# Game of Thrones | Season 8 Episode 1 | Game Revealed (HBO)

Oh, I didn't see that one coming. This is the last time we're ever gonna be doing this.
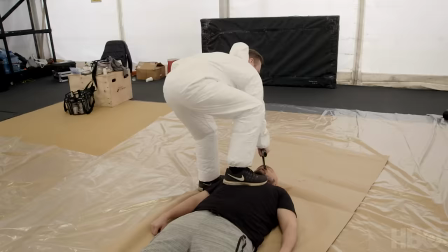0:07 It's completely unexpected. I mean, I orderly gasp.
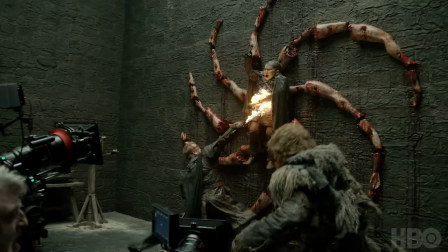0:14 No!
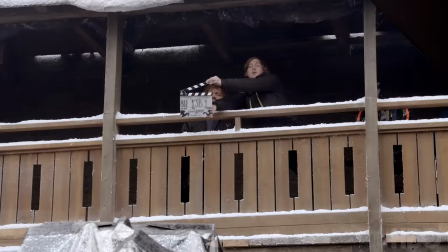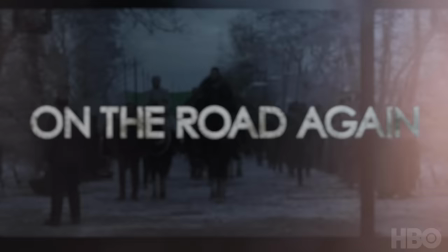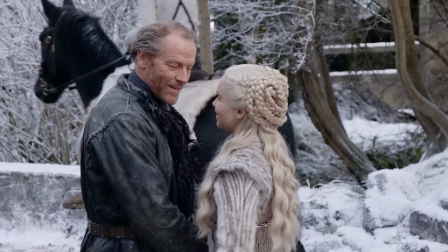0:29 The first episodes of every season are always a challenge. But for the final season, it was a lot of pressure because we had all these characters convening at Winterfell. We thought that the rival was the way to capture what was at stake for Dany and for Jon,
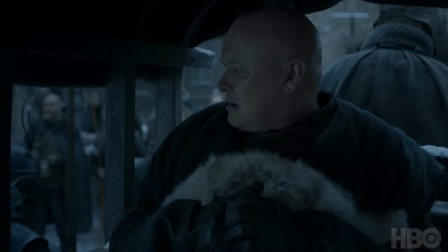0:46 for Arya on the ground and for Tyrion and Varys and Grey Worm and Missandei on horseback.
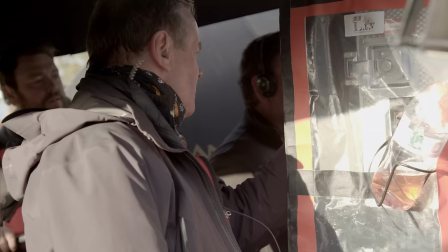0:51 Everybody has a slightly different take on what's happening here. Background! Thank you!
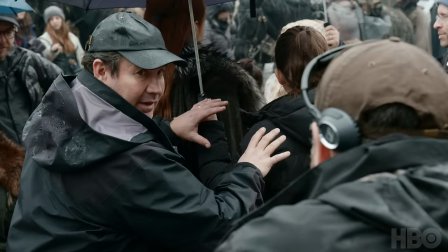0:58 David Nutter directed half the season for us, and there's no more beloved director in the business.
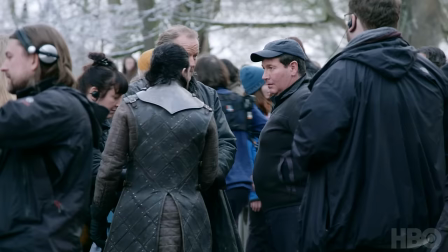1:02 Usually, a director on Game of Thrones will shoot for three days, and he has two days prep, and then he maybe shoots for a full week,
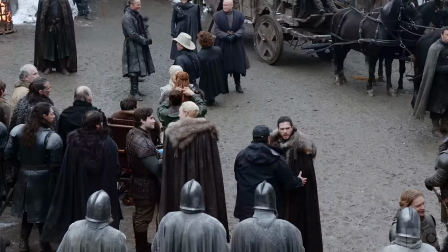1:09 but Nutter just had to go all out for eight or nine weeks of shooting i was so happy that he was back for the final season david
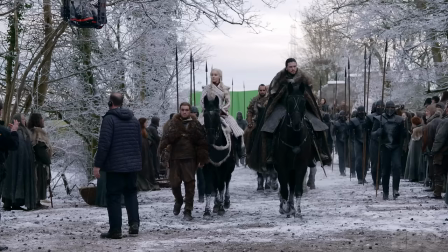1:17 not really felt like part of the family we shot a lot of the parade stuff at the end of the year where we had kind of the two shortest days of
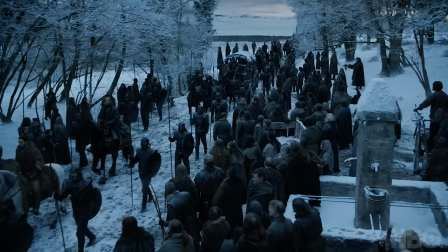1:24 the year and then we came back and kind of brought some scope to it the winter's town is a settlement just outside
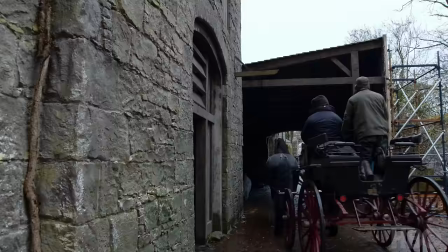1:31 of winterfell and so that road was was snowed we built the little buildings that led up the road it was completely redressed to be the winterfell little town.
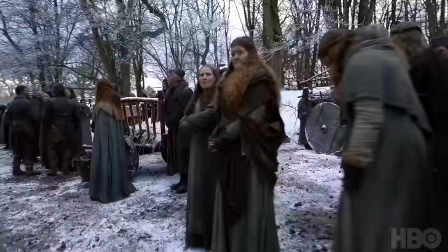1:40 It's basically a huge parade.
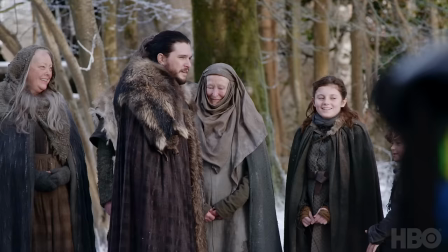1:43 The ADs sort out background villagers' reactions, so you're actually working with the extras in a way so you're getting a performance out of everybody.
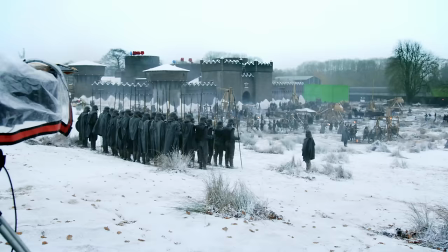1:49 We work with the military advisors, so all of these guys look professional, marching step.
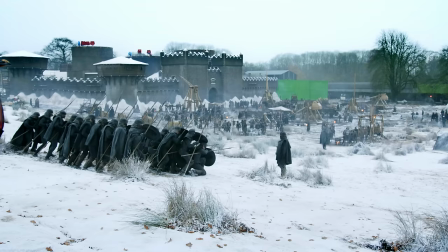1:55 When we tell them to do something, they do it. We teach them some very basic drill movements so they know how to stand. Everything's under a command, a whistle blast, so they get to learn to react in a military style, in a disciplined style.
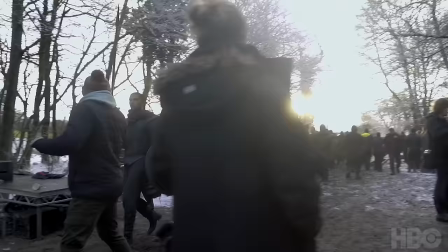2:10 Anything that's on the page, we tend to show rather than just imply. If you're going to say you want to see thousands of Unsullied, then we have to show it. It's a significant big scope moment. So the challenge was definitely to find ways to really make it seem like thousands are arriving.
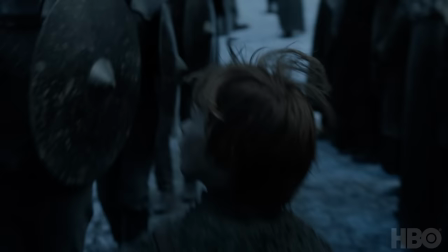2:26 You have to have a vantage point from higher up.
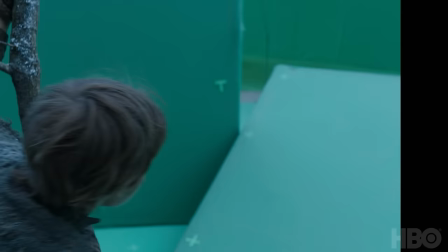2:29 When I read the opening sequence, and I saw this little boy running to try to see the parade and see the show and see what he's missing, I felt like that little boy, because I'd been gone for two seasons.
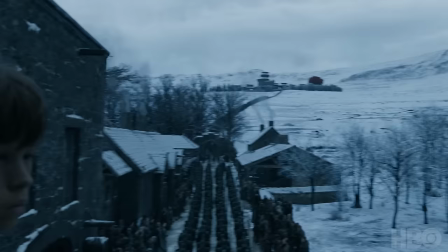2:37 So in some respects, I kind of was that little boy.
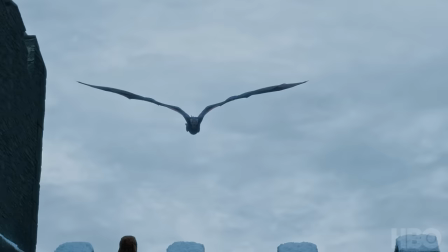Daenerys arrives and immediately Sansa wants to make it very clear that she runs this ship. This is a tough crowd. I think Jon knows Sansa well enough now that when it comes to Dany, he knows he's going to have some difficulty. Jon is in love with her, has bent the knee, he's got googly eyes on, he's got, like, beard goggles on. I basically sat down with Sophie and told her, you have to remember one thing. This is your house.
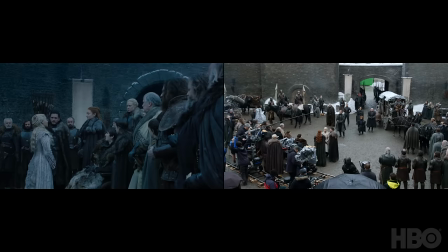3:15 Queen Daenerys of House Targaryen. Thank you for inviting us into your home, Lady Stark.
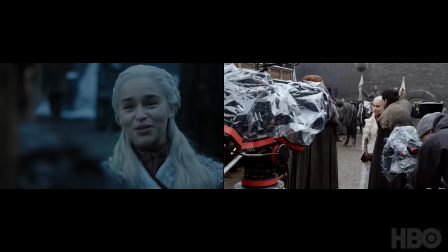3:20 The North is as beautiful as your brother claimed. As are you.
You're meeting the family.
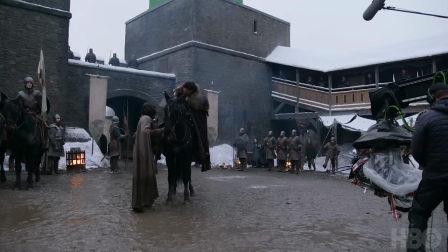3:26 You want to do well. You want them to like you, goddammit. And, um, you're met with a stony, stoic silence.
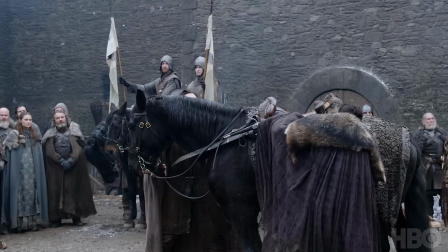3:34 It's not a comfortable homecoming, no. There were a lot of people on set, kind of like a giant game of Where's Waldo? In the first episode, a couple of our friends from the comedy world were in a scene.
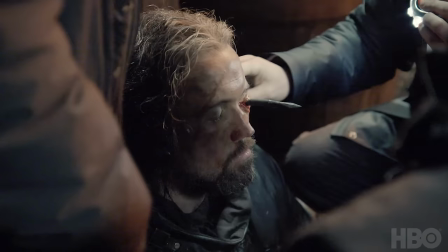3:52 They gouged my eye out. They gouged my fucking eye out. They can put it back in, right?
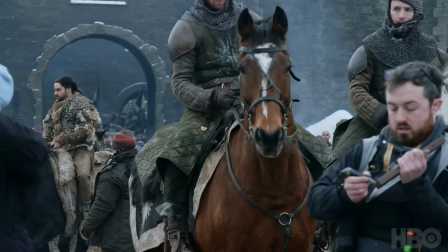3:59 Right? Yeah. Benioff told me they would.